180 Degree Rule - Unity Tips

Hey, humans. In this episode, we're going to be taking a look at the 180-degree rule. Sometimes art has rules, humans. That's right. As a robot, I can't even understand the appeal of art, and I'm still able to school you guys about it. Pathetic. Anyway, when making your cool cutscenes using CinemaSuite's Cinema Director, there are some cinematic guidelines you should keep in mind. Here's one of them. In cinema, the 180 degree rule is something you should keep in mind when shooting and editing a scene.
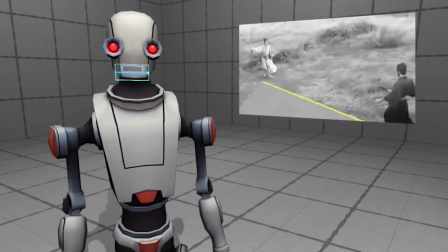0:41 In essence, it's keeping the camera on only one side of the action, so it's like watching a play on a stage.
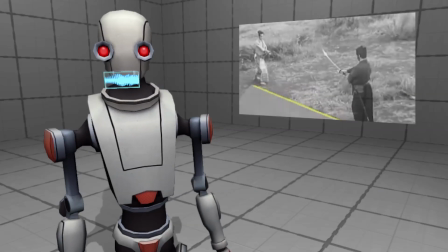0:48 It's called the 180 degree rule because the camera never moves from more than 180 degrees around the two subjects in a scene.
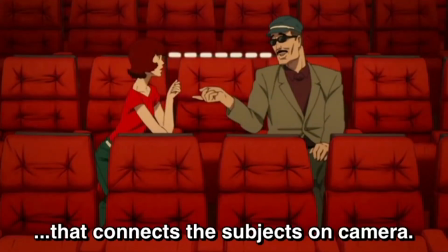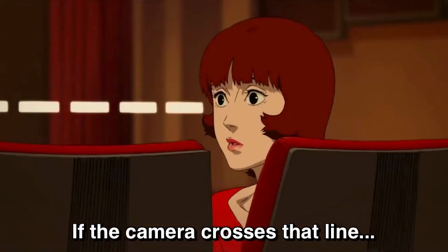Say you have two guys talking,
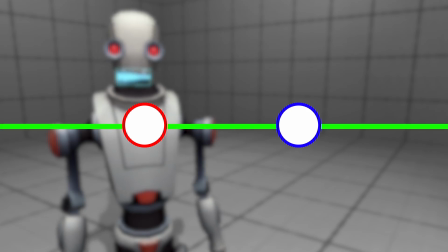1:09 draw a line going from one guy to the other, and we call that line the line of action, or the axis of action.
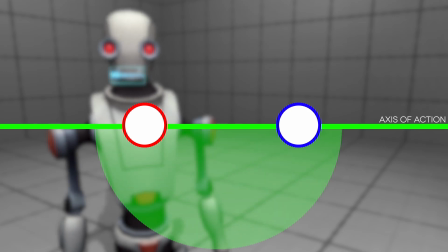1:16 If you were to cut to a camera on the opposite side of the line, like this,
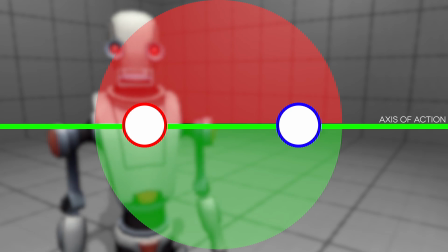1:21 it comes across is a little weird right as a viewer you lose track of where everything is in the scene in most cases you don't want to do this it'll knock people out of it you have
to baby your audience a little bit more than that they are just humans after all
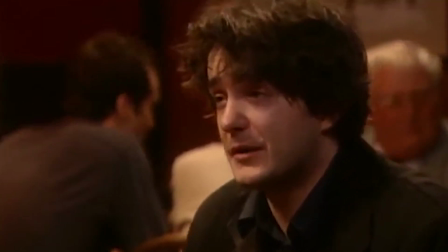1:38 so what do you say huh what about you know the the the pay is not
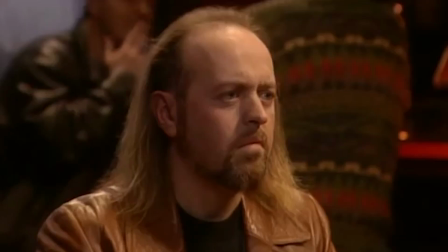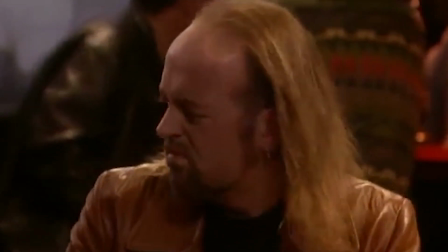This is important as it helps to maintain the consistency of direction and space. Without the line of action, the audience would be left confused about character direction.
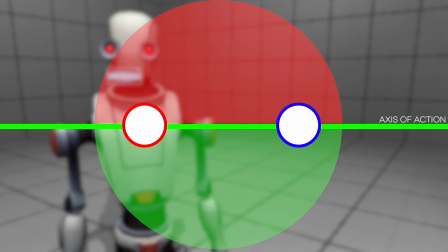2:07 This imaginary line is usually drawn between the eyesight of two characters, but you are more than welcome to use your imagination when creating your line of action. And this doesn't just apply to two people having a conversation. Any interaction between two subjects has a line of action, and you should always keep that in mind when putting together your cutscene and cinema director. We call it a rule, but more accurately, it's just a general guideline to follow in order to avoid confusing your human audience. People can and do break it, sometimes to great effect. Here's an example.
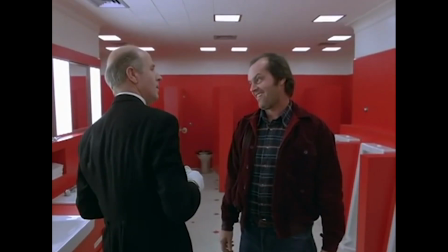2:43 Famous human director Stanley Kubrick breaks this rule in his film The Shining.
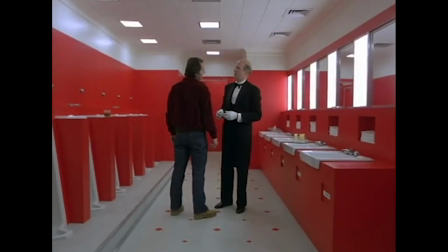2:48 In this case, it's to create disorientation for the viewer. Lord of the Rings does the opposite of this.
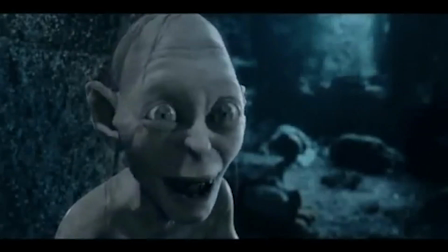2:54 They have Gollum arguing with himself, and they use the 180 degree rule to convey his split personality. Anyways, that's it for this episode of Unity Tips. I'll catch you humans next time.
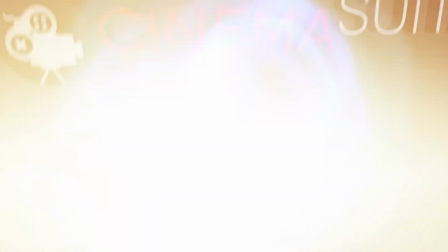3:08 Thank you.